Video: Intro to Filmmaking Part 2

how do you create a mood? You know, you can't say that they both were happy with each other. That's very dumb. Or you can just show a placard saying both the guys are very happy. But you create this magic, you know. That's what filmmaking is. You have one very nice visuals, moments. Okay. Another thing is. Okay, I think I'll just skip this because. So if two people are having a conversation across the table or in a restaurant, you can shoot it in different ways. I'm just going to tell you a bit about non-verbal communication. You know, for example, two people are sitting across a table. A glass of water is full. In the second instance, say a glass of water is half full. Immediately, without any dialogues, you understand that they've been there for some time. More time. You see, one glass is empty, other glass is half full. Probably this guy came first. He was waiting for that guy. You know, these are all like when you set up a frame. Every object in that can tell a story. You know. So the detailing is very important. These are all non-verbal communication which if you ask someone explicitly they might not get it. But subconsciously they will get it. Okay? So if it's alright, I'll just show you one more clip. Yeah, sure. Take your time, KG, I think.
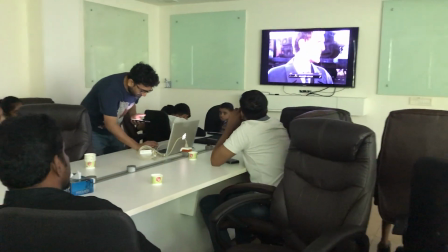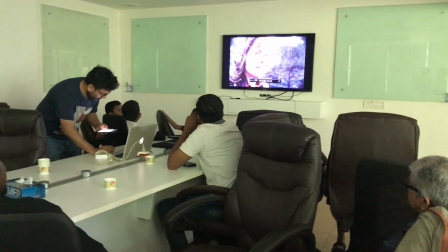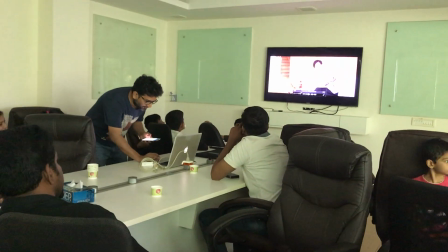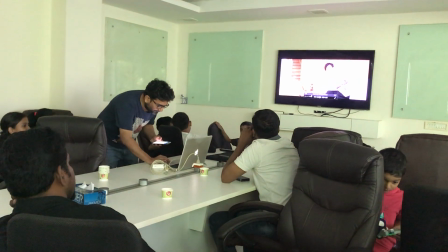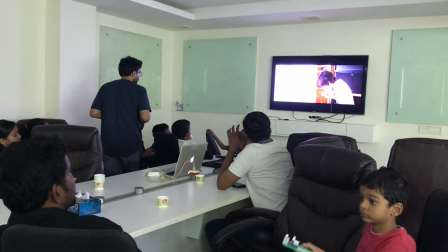(23:26)
So, this is a scene in which, you know, there is a tension between the kid and the mother.
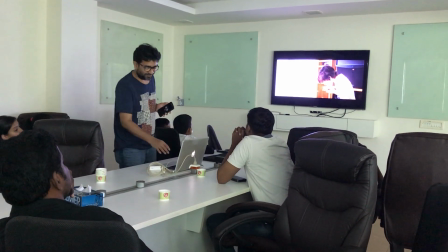(23:33)
The kid behaves very well when the father is around. Okay? And there is no dialogues, you know.
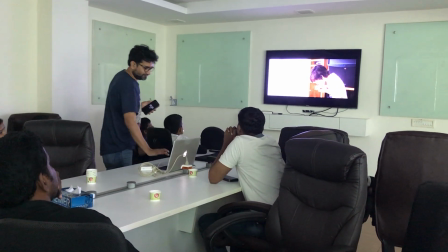(23:41)
The detail.
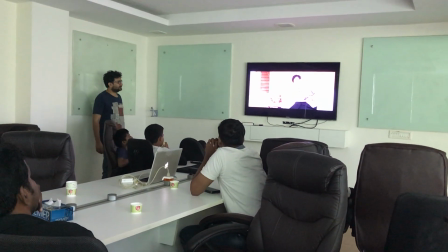(23:45) Here's an example. In this scene, a son taunts his mother by misbehaving just before his father.
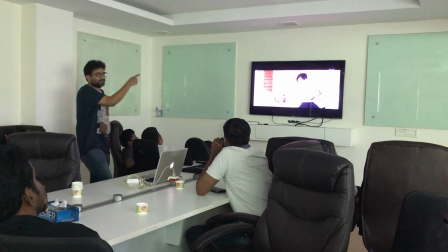(23:52) Hey Dad, how's work? Taking cool pictures?
So another thing, yeah, the sound is used very well.
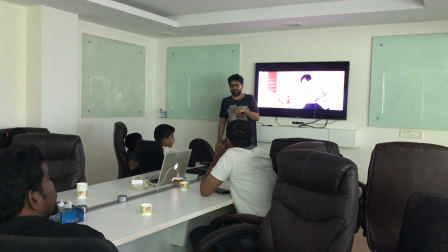(24:01)
So when the sound is introduced, it became the fourth dimension.
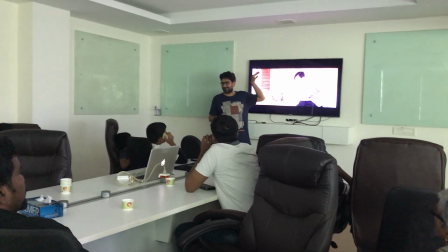(24:07)
You have length, breadth and height. The fourth is outside the frame.
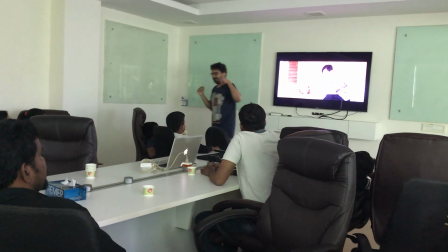(24:13)
You know, with sound you can create that atmosphere. So you don't see the dad, but you feel his presence.
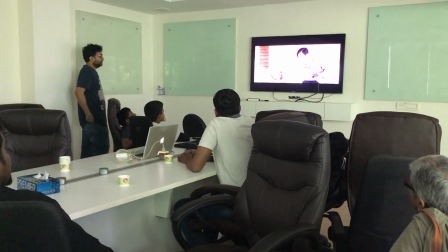(24:22) Notice that the father is placed just on the edge of frame, because while he's around, he doesn't really pay attention.
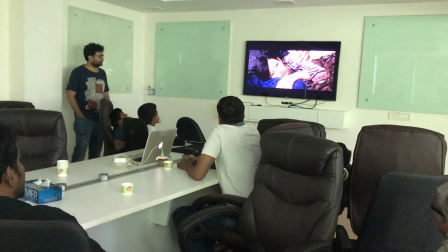(24:28) Later on, when he tries to ignore her fears, Sweet little boy.
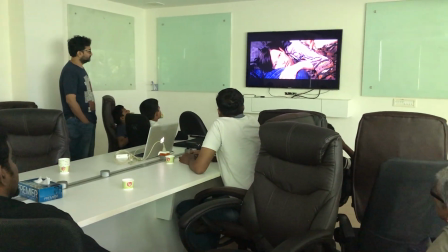(24:34) That's what boys do. we still don't see his face. Instead, we get this shot.
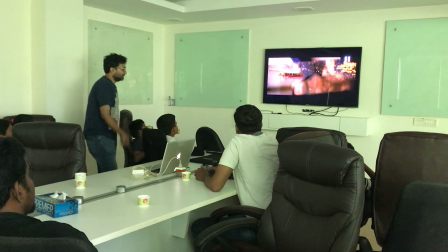(24:40)
What does this detail tell us? A lot of time.
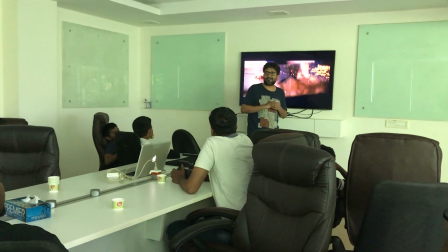(24:46)
Time is one. Another thing is the family doesn't really clean up.
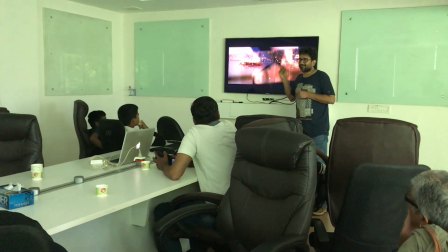(24:52)
You know, it's a kind of, you know, the family is breaking down.
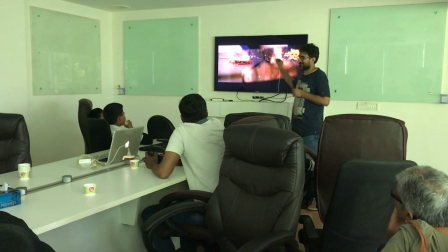(24:58)
A very normal, and it's just in 30 seconds. Yeah.
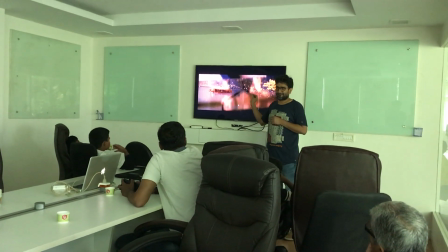(25:03)
In 30 seconds, you've managed to show something. And these are beyond verbal things.
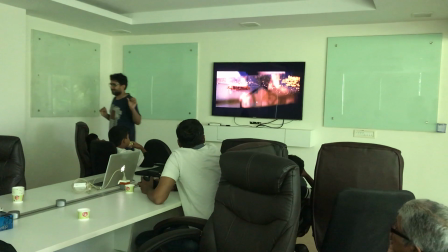(25:11)
It's just 2-3 visuals, and the story is taken care of.
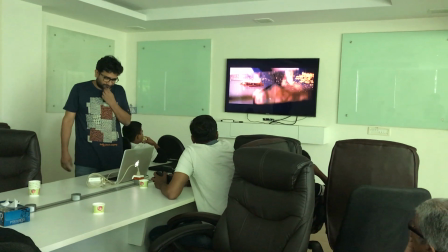(25:17) So, but invariably, Literally, like they haven't cleaned up the mess, and it's gotten worse. But what about metaphorically?